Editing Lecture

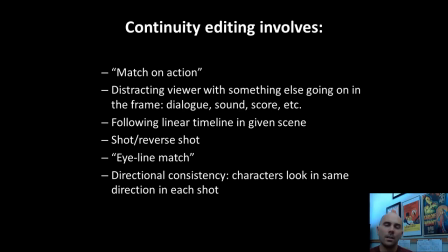486s
So the shot-reverse-shot logic says that if we see a shot of a character, and that character's looking at something off screen, and then we get a shot that's intercut with a third shot of that character,
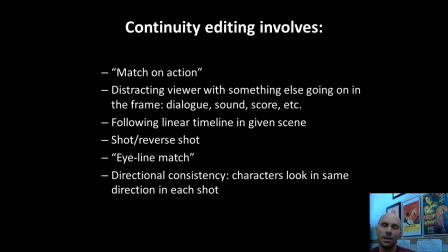500s
then we know that that second shot is what the character is looking at. So for example, if we see a shot of a character looking at something off screen, and we cut to a a shot of a bird in the tree and then we cut back to that character in the same as shot one,
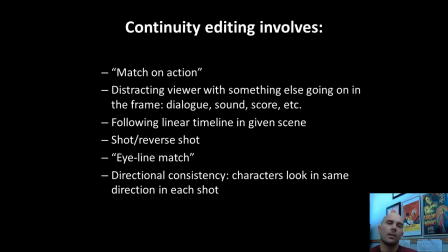516s
then we know that the gaze of that character is fixed on the bird in the tree. And so that's sort of the intellectual logic of shot reverse shot editing.
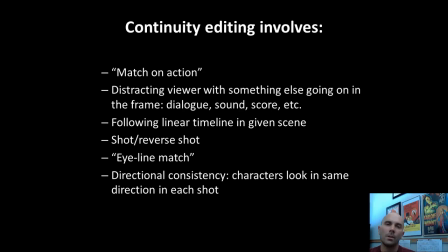530s
Continuity editing also involves an eyeline match. So that's to say from shot to shot we consistently follow an approximation of characters eye lines. And so continuity editing involves identification with characters and their gaze, the things that they're looking at.
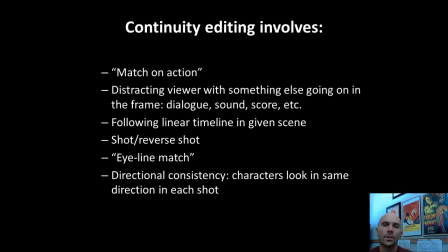548s
Continuity editing also involves directional consistency. So this is to say that the characters look in the same direction each shot. And so if the screen space has established that one character is screen left and the other is screen right,
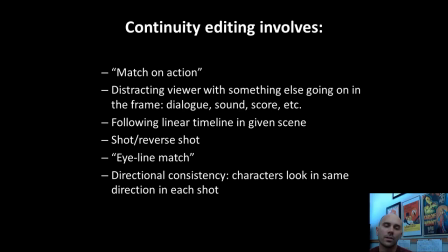563s
we're going to follow that kind of directional consistency from one shot to the next so that the in the hopes that that helps the viewer create a coherent sense of fabulous space
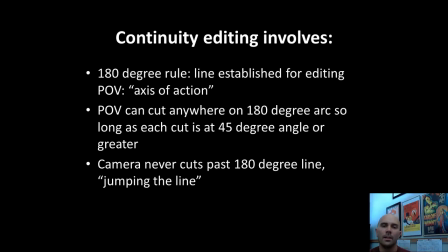575s
continuity editing also involves what's called the 180 degree rule and this is a line 180 degree line that's established for editing purposes and my next slide will show an example of what this looks like but that 180 The 180 degree line is also called the axis of action.
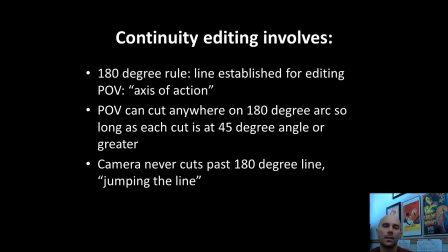594s
The rule follows that once that 180 degree line is established, filmmakers can cut anywhere on the arc of that 180 degrees so long as they don't pass that line. If the camera moves past the 180 degree line, the axis of action, that is called jumping the line.
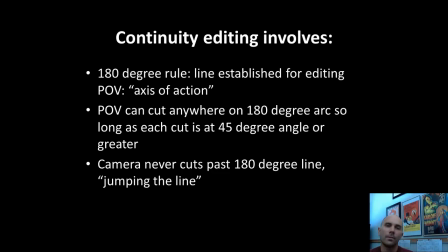614s
We'll see in the next slide what happens if filmmakers choose to jump the line. Now, another component of continuity editing and the 180 degree line is that each cut should be at least a 45 degree angle or greater.
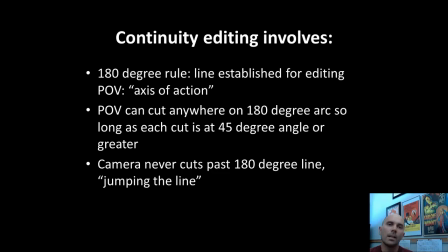630s
And this is to avoid a sort of jarring effect that happens if we cut on less than a 45 degree angle.
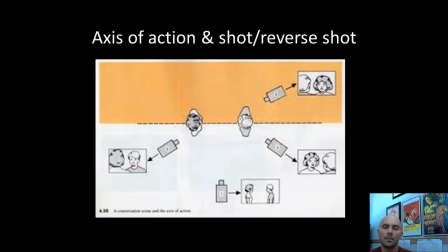641s
So, in this diagram, we see the dotted line represents the axis of action. In the center of that are two characters, the woman is screened left and the man is screened right. And you'll notice there's three cameras set up at the bottom of the screen in the white space.
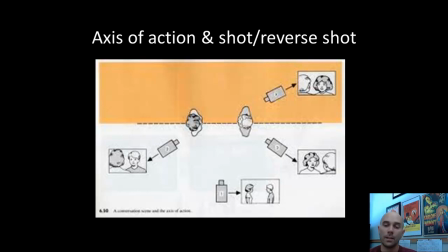658s
And to the left of each camera, or to the left and or right of each camera, is the image that that camera is filming. And you'll notice that as long as we stay on the good half of the 180 degree line, that the woman will always be screened left and the man will always be screened right.
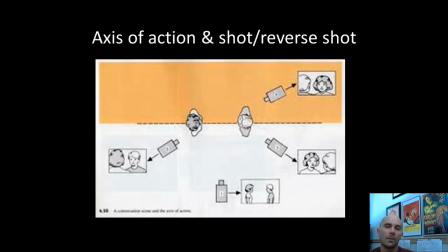677s
We see in the three examples of the cameras there. Now, if we jump the line, if we move up towards the top of that screen and see that fourth camera, what has happened there is that we've switched directional space within the frame. So suddenly the man is on the screen left and the woman is screened right.
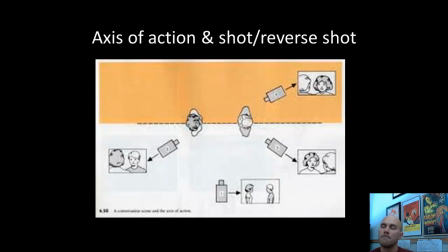694s
And so filmmakers realized this early on, obviously, and thought that it would create too much confusion. It might be too difficult for the viewer to create a coherent sense of fabulous space if characters are suddenly switching their screen direction.
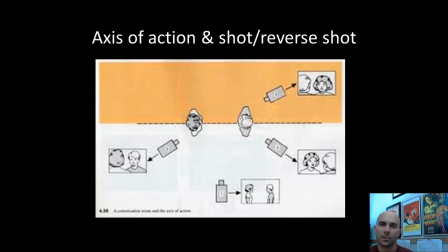711s
So as long as we remain on the good half of that 180 degree line, the axis of action, then directional consistency is going to be achieved.
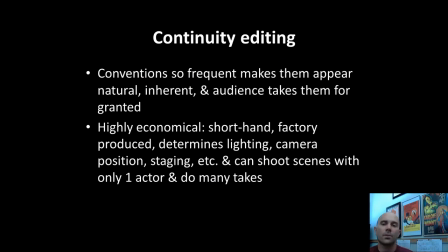720s
Now continuity editing, these conventions are so frequent that it makes them appear natural, almost inherent, like they were supposed to be this way. And in this sense, it becomes ideological because we as viewers take them for granted.